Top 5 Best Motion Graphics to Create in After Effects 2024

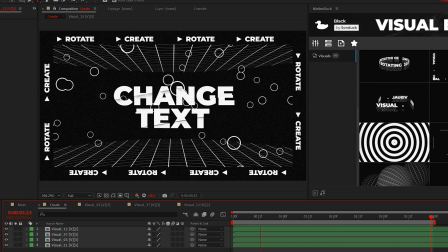So be sure to check the links in the description below to create awesome projects within moments.
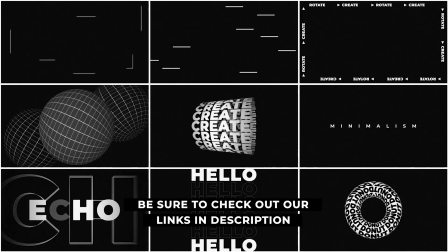And if you pick up anything, you'll be supporting our channel, so thank you very much.
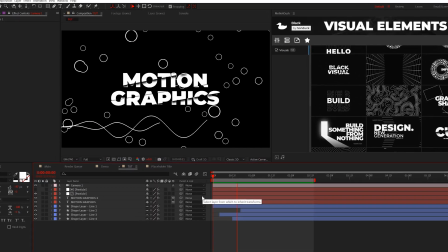All right, so this is coming together, but we're still missing some very important details, and that is actually the background.
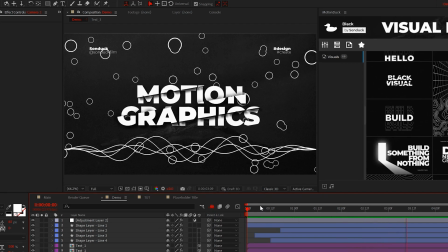So a lot of people like to use solid color backgrounds, but I have a really cool technique that's very subtle, but makes your backgrounds so amazing.
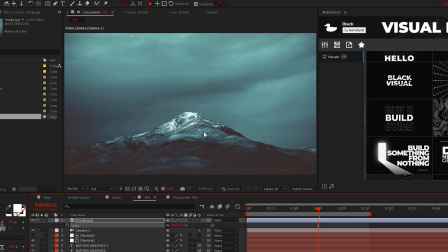So I have this stock image of a mountain, but please feel free to experiment with different types of landscape images, because you can make some really cool backgrounds and we'll blend it in there so it looks natural.
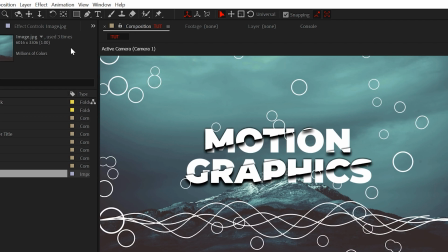So we'll bring this underneath everything. Looks terrible. But then we'll go to layer, new solid, we'll just call it color.
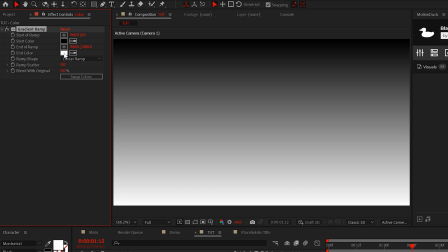And then we'll go to effect, generate, and we'll grab a gradient ramp. Since I want a dark palette, I'll make sure that the other color here is set to a very dark gray color.
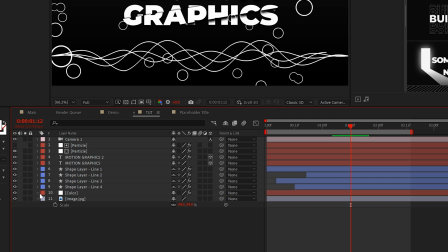And I'll place this above our image. and I'll set the opacity of the solid down to about 80%.
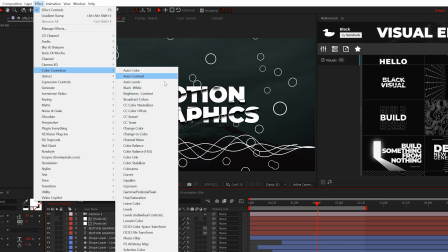And then for our original image, I'll go to effect color correction and I will tint it out. So this way I'll be black and white.
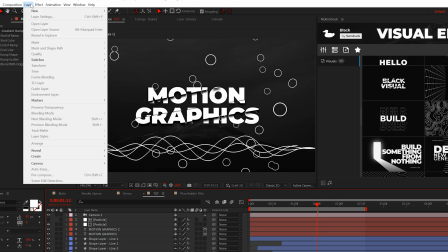And one thing I love doing is always going to layer, new adjustment layer,
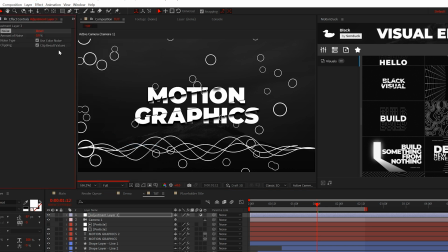and then going to effect noise and grain and adding a noise effect and setting it up to about 12 to 24%.
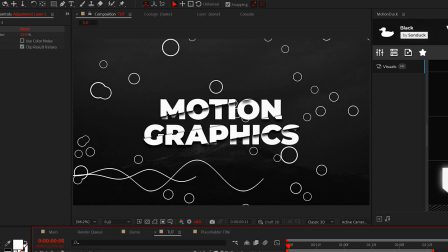So now we have this nice but silent background that no one can be mad at you for, except for those, you know, few picky clients.
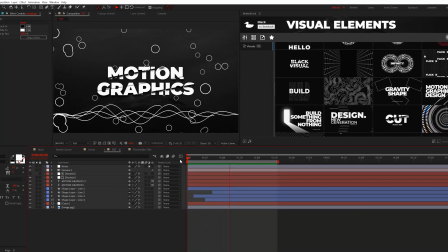All right, so we've gone really creative with the graphics, but one thing that we've done to our project is kind of ruin the balance of it.
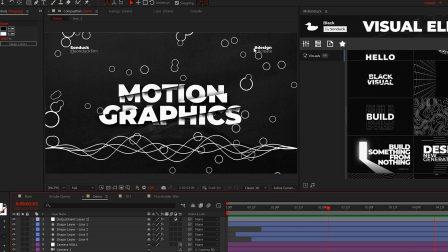So to bring balance to the force of what we've created, we can add some side graphics here at the top, which will help balance out our image.
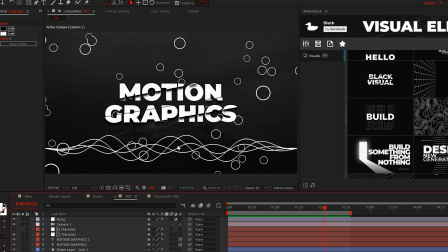And the reason why we don't necessarily have balance is because of these line graphics down here. So adding a little something at the top will make a difference.
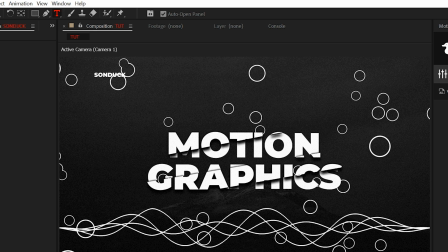So I can come here and type out a title or whatever. You know, this is where we're getting creative with titles, but you still need to make sure that is relatable to the content you're creating.
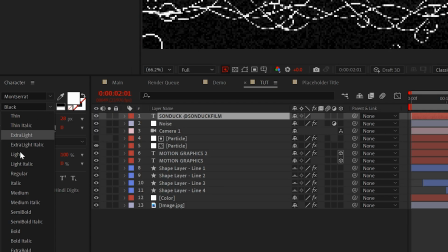So just don't type out anything. And more importantly, when you're adding multiple titles, go ahead and add variation to it as well by changing up the fonts.
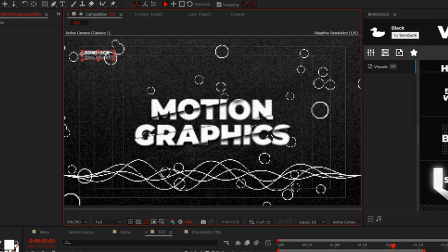And make sure you turn on title action save so you can perfectly balance this here in the corner of your project. So feel free to add your titles however you see fit. You also don't have to just use titles.
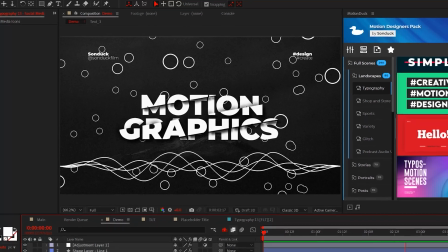Or you can add in other cool graphics and icons. So always be thinking about how you can take techniques like these and apply it to your future projects.